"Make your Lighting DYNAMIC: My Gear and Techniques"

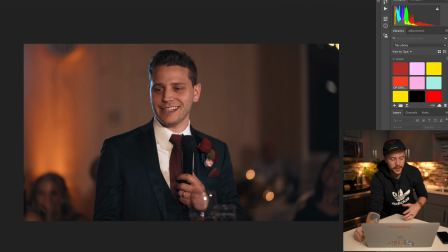[16:35]
It did take a little bit more work than I'm used to setting it all up, and it was a little bit of a
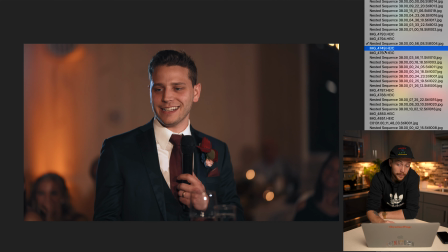[16:41]
overbearing setup, I might say, but the images turned out really great. So here's another behind the scenes image.
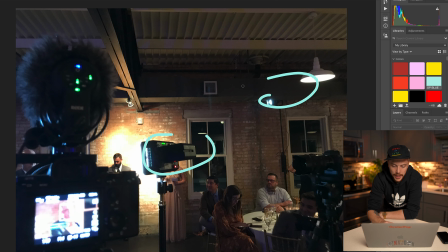[16:47]
We've got a torch LED right here. We got the 300D up high on a C stand, just how I like it.
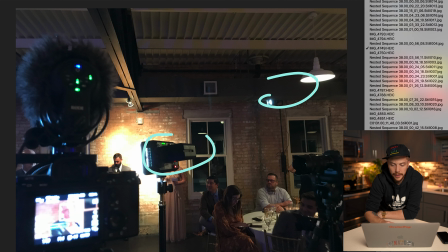[16:53]
Those both look to be daylight balanced. And then let's see, we've got another image here.
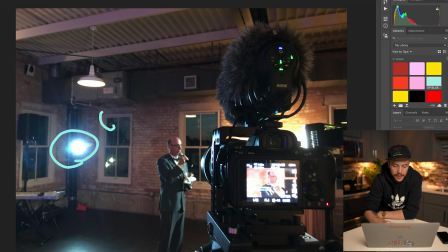[16:59]
So this is the Mini 20D, and this is at 6,000 Kelvin. So that is the bluest it will go. So these lights are daylight balanced, and this is 6,000 Kelvin.
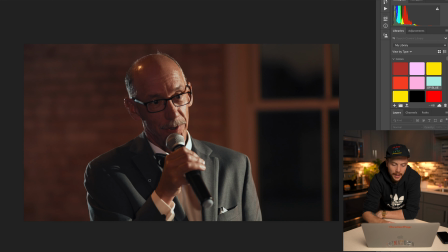[17:16]
So when we look at the final image, it's gonna show up kind of blue. It's a little bit closer to white, but it's kind of blue. And what I really like about this image is the shadows we got going on.
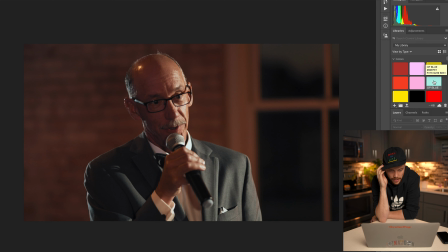[17:30]
It's not very often when you're shooting wedding toasts that you get this kind of nice shadow. It's very dramatic looking. I'm really liking it, especially with the dark background.
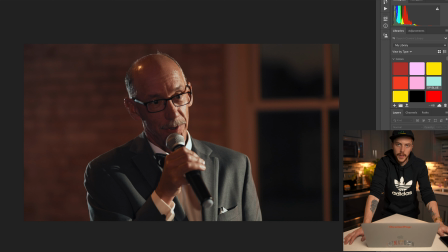[17:43]
You've just got a lot of contrast and depth going on the face, and I think that looks really interesting for something like a wedding toast.
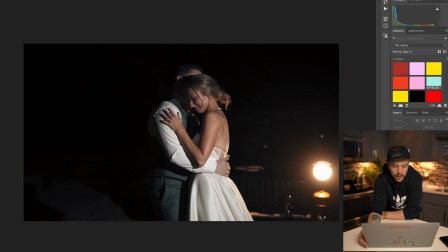[17:51]
So here's another interesting one. This is just with the torch again, and this was just a very spur of the moment thing, bringing them out here, and I think it looks really nice. My goal wasn't to be too crazy with the lighting here because they're already getting a strong backlight from the car,
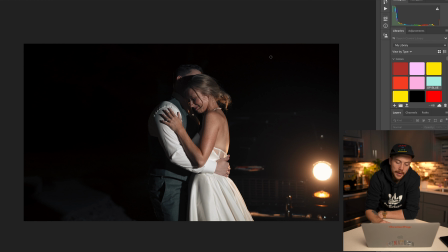[18:08]
but my goal was just to get a decent exposure on them so you could still see the whole scene really evenly.
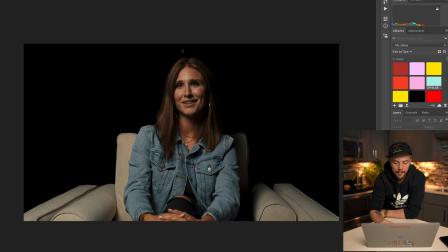[18:16]
So I think it looks really nice. Okay, so here is another interview, and this one was just a one light shoot. We've got the 300D with a gridded softbox up here. So it was very important for this shoot to have the background be pure black. So we only used one light.
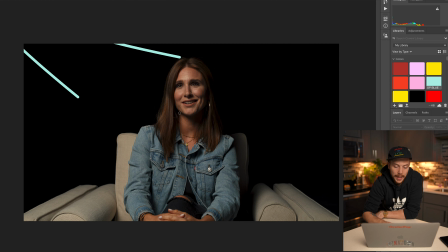[18:34]
And again, I'm just gonna draw you to a couple things with this one, namely the shadow right here, very flattering shadow. That's kind of what you're looking for. And we've got a bit of a soft Rembrandt look. It's a little bit more high key than your traditional Rembrandt, but that's kind of the look I was aiming for.
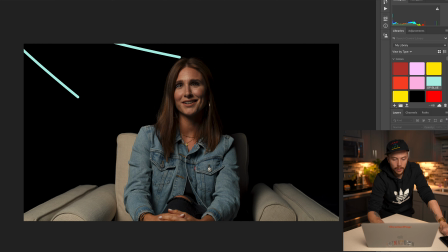[18:54]
So 45-degree angle of the light. And then I would also draw you to that nice eye light going on. You can see the eye light of the 300D, so that looks really nice. Let me tell you, this one was a pretty big challenge because there was not a good spot for the 300D.
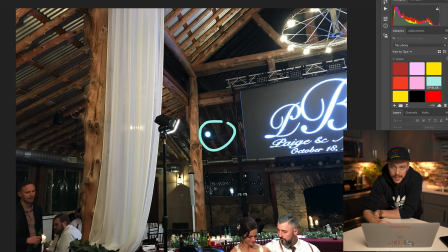[19:13]
Oops, let me do this blue because it was daylight. There was not a very good spot for the 300D, so this was actually kind of the backlight for everyone. And then we've got a torch LED right here. Boom, lighting the couple.
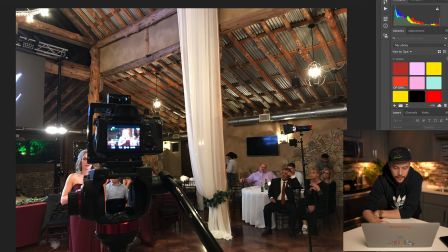[19:27]
And then let me see, I've got another image here to show you. Okay, so what I did here, this Mini 20 was kind of the main key, and it was around 4,000 Kelvin.
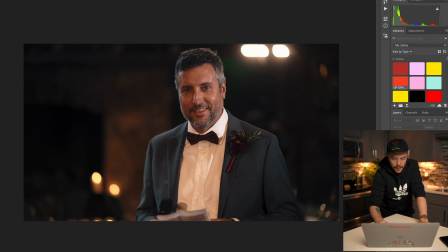[19:40]
And I will show you why right here. Okay, so this is what the final image looked like. And you can see the Yango light back here. I didn't really mean for it to be left in the frame, but it kind of looks cool. It was supposed to be pointed down, giving a little bit of highlight on that table,
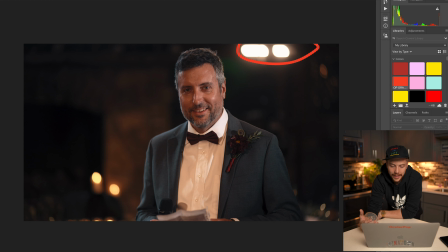[19:57]
and it didn't necessarily work out exactly how I had hoped. but you can see the nice 3D pop being created by the 300D. That's looking really great. And then what I really like again about this one is that shadow.
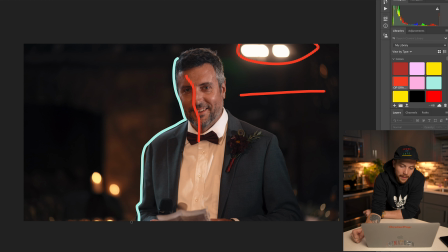[20:14]
This is, you know, the 4000 Kelvin Mini 20 coming in, and it's giving us a nice bit of depth on his face. So overall, I just think it's a super interesting setup for the lighting of this one, and it worked out really well for being a challenging lighting setup for me.
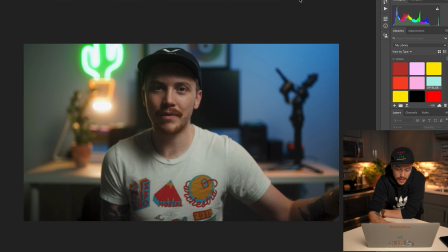[20:32]
Okay, so here is me, another YouTube setup. We've got 300D on a softbox right here, boom, hitting me in the face.